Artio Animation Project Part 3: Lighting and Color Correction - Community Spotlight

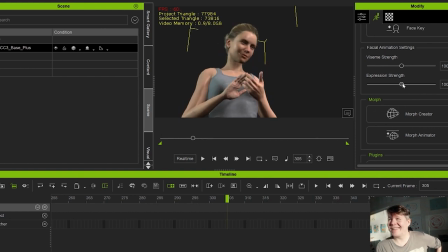[12:05]
See, I put it on 60, because otherwise the smiling would be a little bit too much and too obvious like a puppet, but this little 60% effect of the whole motion gives it a more real and beautiful feeling.
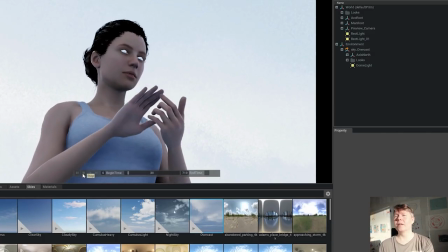[12:28]
And here we have it also in Omniverse, so it really comes through.
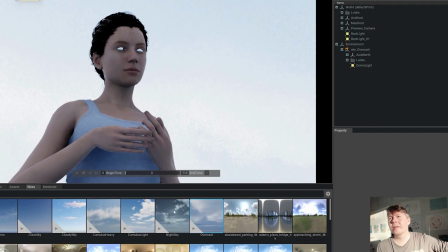[12:35]
And the latest iClone have the USD export option.
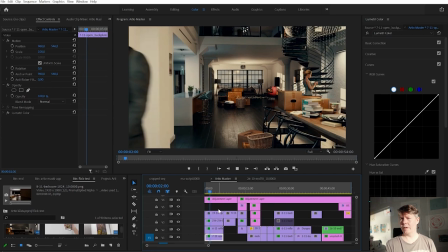[12:40]
Okay, and now we are about to move to the windows.
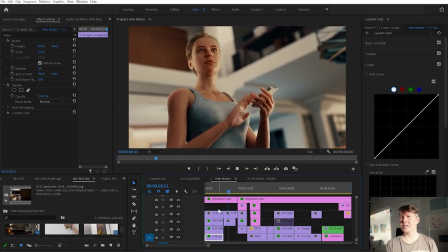[12:46]
The windows are made with a nice trick, because as I told you earlier in this tutorial,
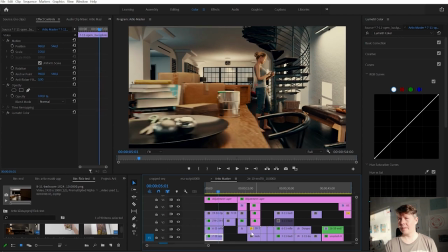[12:53]
I had to delete the glasses, because of the extra noise.
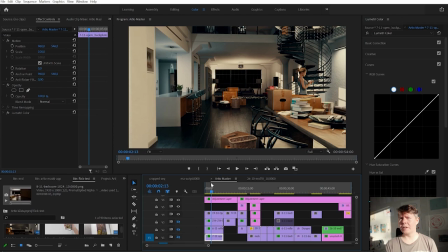[13:01]
So here you can see I have reflections, and now it's just the way it's rendered, pitch black with Alpha Channel.
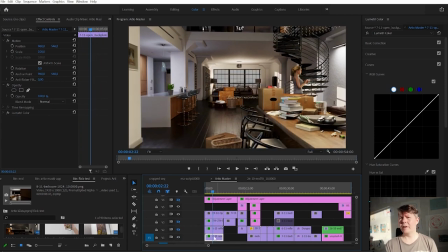[13:08]
So first I made up there an image of a city, and I had it real there, a frame,
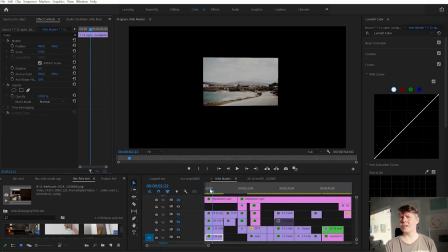[13:15]
so I get the accurate camera movements, and then I just created it with Premiere to be less contrast,
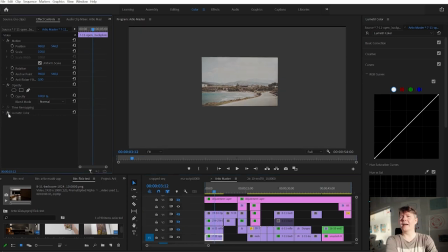[13:24]
and then I put the main
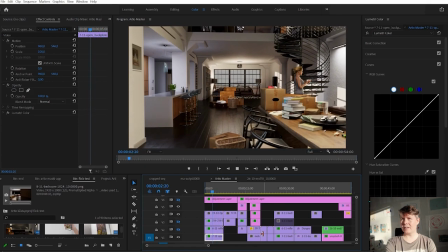[13:29]
file and after that I will put two extra reflection renderings.
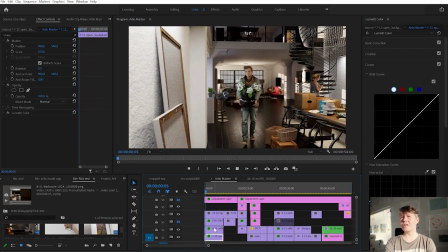[13:35]
They are just reflecting the lights of the scene and they are real-time rendered,
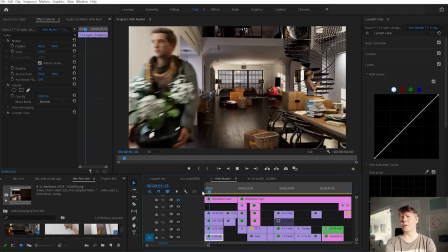[13:43]
so you don't waste time on those, but it will give you a whole lot of realism into the scene.
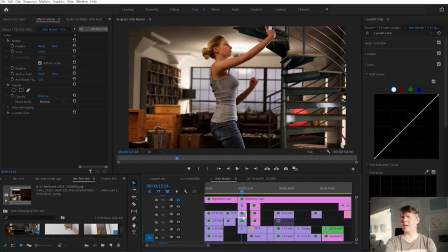[13:52]
Same here, the very same setup. I have the backplate and reflection render.
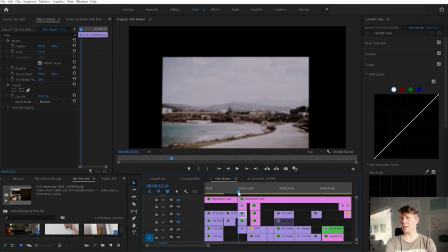[14:00]
They both are real-time and only the most important one with the alpha channel is path traced on rendering form.
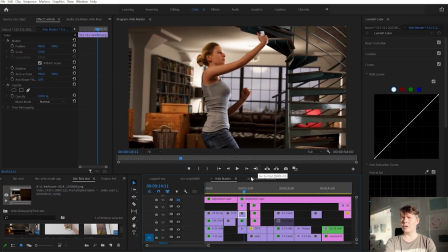[14:10]
And I also like this approach because it gave me a
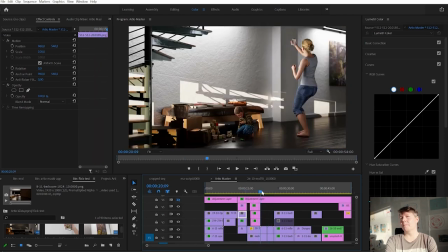[14:15]
possibility to play with the feeling of the backdrop image.
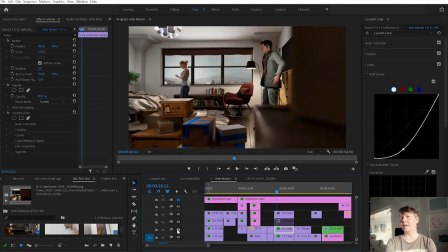[14:21]
It's a kind of designing when you can have it like this.
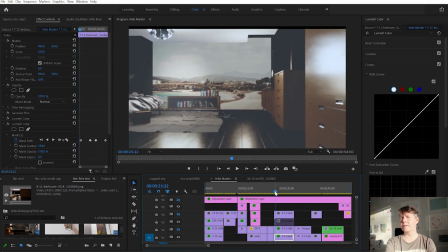[14:27]
So this is kind of sub-urban feeling that I wanted to have on the whole ad clip.
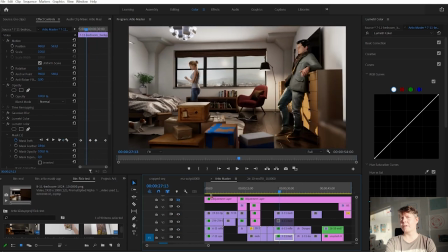[14:36]
So away with the contrast and then with the screen, opacity layer style, I put the reflection layers there.
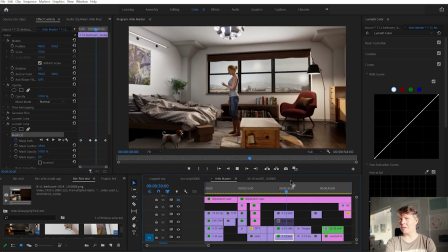[14:47]
And then I also highlighted that one part just behind the female because you have this strong backlight there.
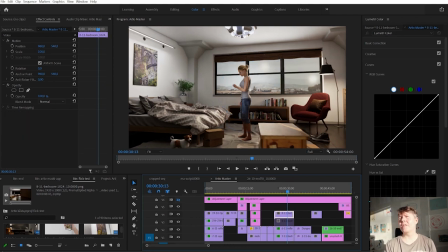[14:54]
So this is a moving mask made to that. So these are the things I feel I have to do still in Premiere or maybe Da Vinci. but
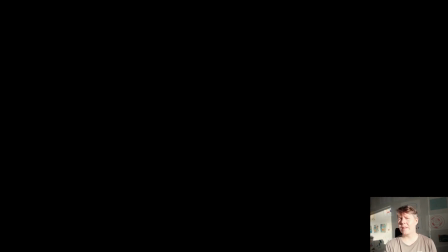[15:02]
we'll try that blender solution too.
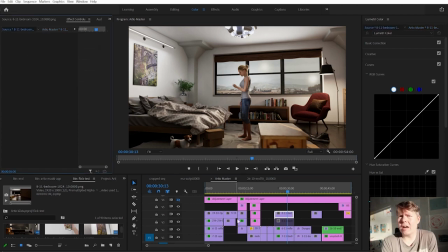[15:13]
And with the alpha channels you have to check out that the pre-multiplied alpha is checked,
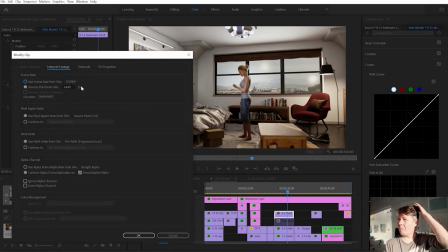[15:21]
because otherwise it will give you a black halo around there. And with this trick you can take it off.
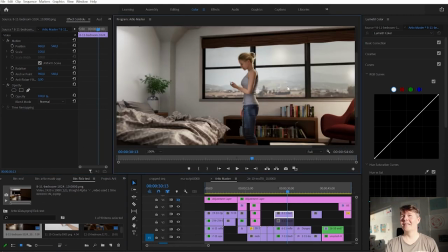[15:32]
It's not a trick, it's a must to do, but this is fairly basic information.
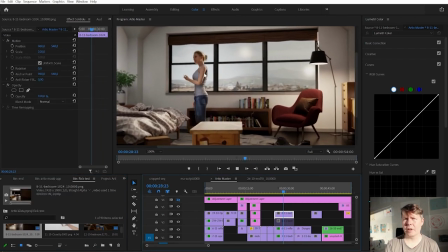[15:39]
But for you who are new to Composition programs, check it out, pre-multiplied alpha, then you get perfect alphas.
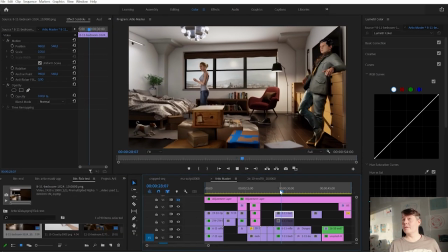[15:51]
And now we will move to the color correction part.
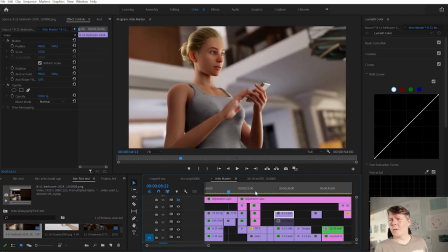[15:55]
We are done with the reflections and I use
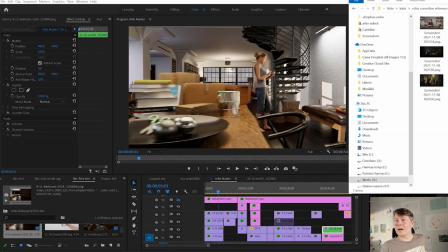[16:00]
Lutify Me color correction files.